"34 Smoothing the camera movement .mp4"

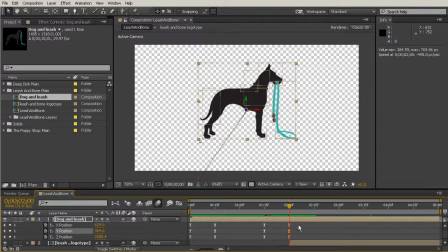4:01 Let's go back out here and see if we can't fix this maybe by selecting all those keys, and we'll control click them to turn them back to linear keys.
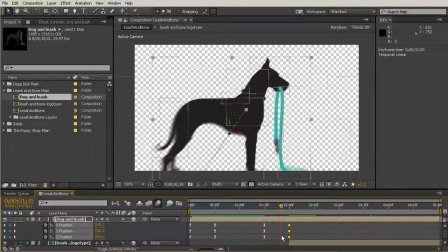4:11 And then what we can do is, instead of making it look like it hits so hard here,
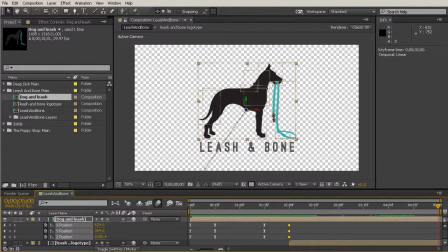4:17 I'm just going to pull all the way to the end of the comp, grab the Z, and we'll just push back a little bit further in the Z. Just like that.
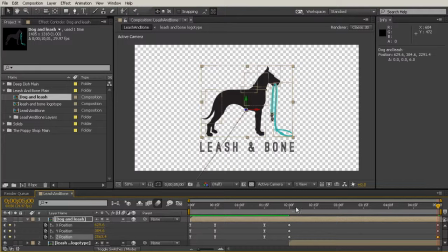4:30 Now it is going to go ahead and set keys for the X and Y, but that's fine because we're not really worrying about those right now. And what I'll do is I'll just create a auto Bezier keyframe for this middle Z key. So we'll just control click that.
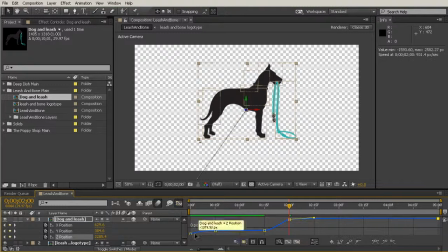4:49 And then for this final key, what I want to do is go into the graph editor, and it already is pretty smooth. So it's not going to look like it hits hard. It's fine if we leave that linear. And that's really going to help that not to feel like it bounces up at the end quite so much.
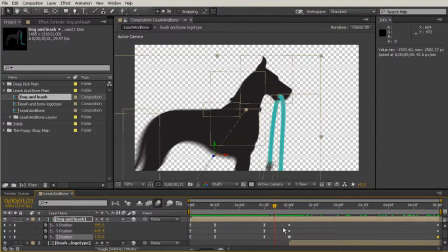5:10 So let's just start about right there with the B key just to trim that work area.
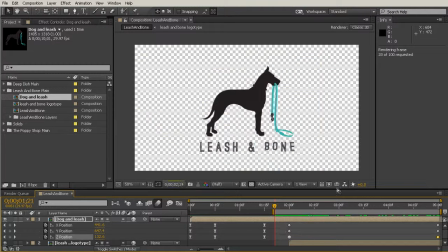5:16 And then we'll RAM preview to watch this through. We may even need to pull it back a little bit further in that Z space. Let's see what that looks like if we give it just a little bit more motion backwards.
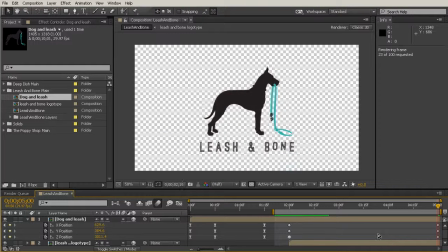5:37 Because right now it's just almost imperceptible. And let's also do the same auto Bezier for our X and Y position keys.
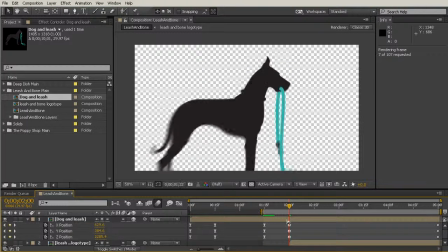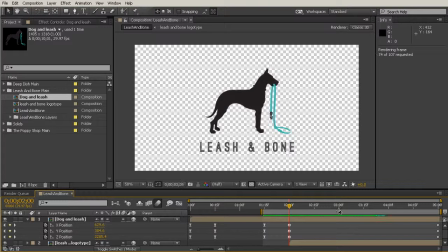5:54 That's just going to help smooth those and also add a little bit of motion here at the end whenever it starts to become really static.
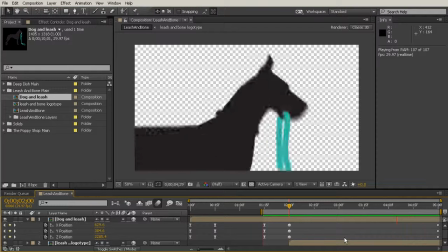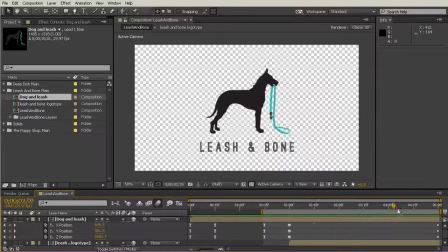6:08 Really nice. So that looks very nice and smooth here at the end. We do get a little bit of a sense that it starts to feel like it kind of is going down and to the right, even though these values are the same.
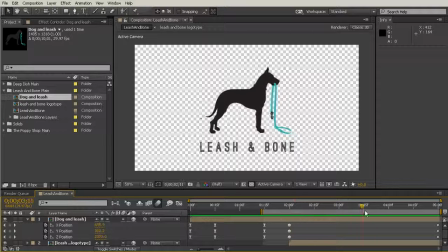6:23 So if that's at 629.6, you can see how it moves and then goes back to that same value. So let's actually try holding these two keys because those values are not really changing the same way that the Z position is changing.
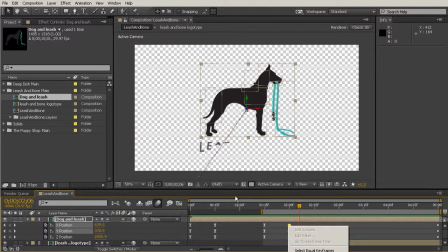6:40 So with both those keys selected, we can right click. I'm going to pull this up just so you can see the options I have here.
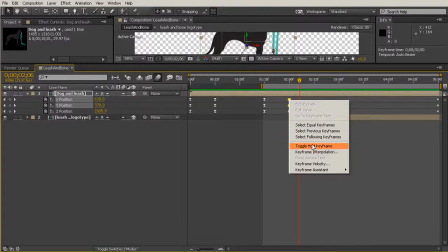6:47 We'll right click and choose toggle hold keyframe.
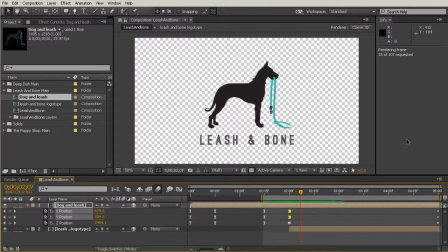6:54 So now when we watch through, we should be able to just kind of say those are holding until they get to that point. And because they're the last keys, we're not going to see any kind of up or downward movement. And that seems to have totally eliminated the problem and also keeps it from
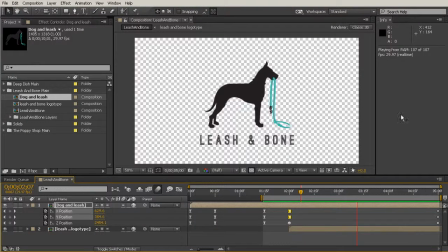7:13 going too far in one direction or the other where it feels like there's something wrong. Now, the only other thing I want to change is having the text also move along with our animal. So if we're starting that at
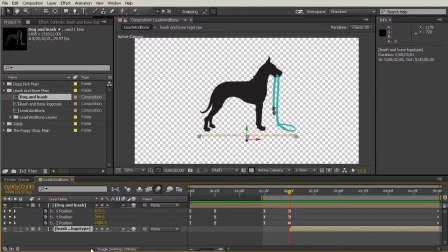7:30 2285.4, let's take a look at what the Z position of the logo type is. So that's going to be pretty much the same, but we'll want to key that over time just to move only in the Z. And that's going to change to 3011. So we can just change that.
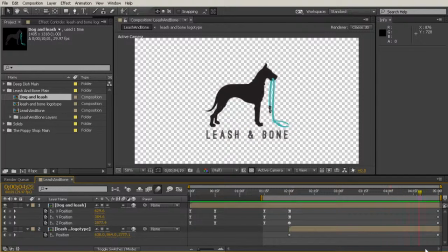7:49 And because it's just such a simple movement, we can leave those as linear keys and you'll never notice any kind of problem. And it's just over such a long period of time too that it's not going to be noticeable if one's moving maybe slightly faster than the other in the interpolation.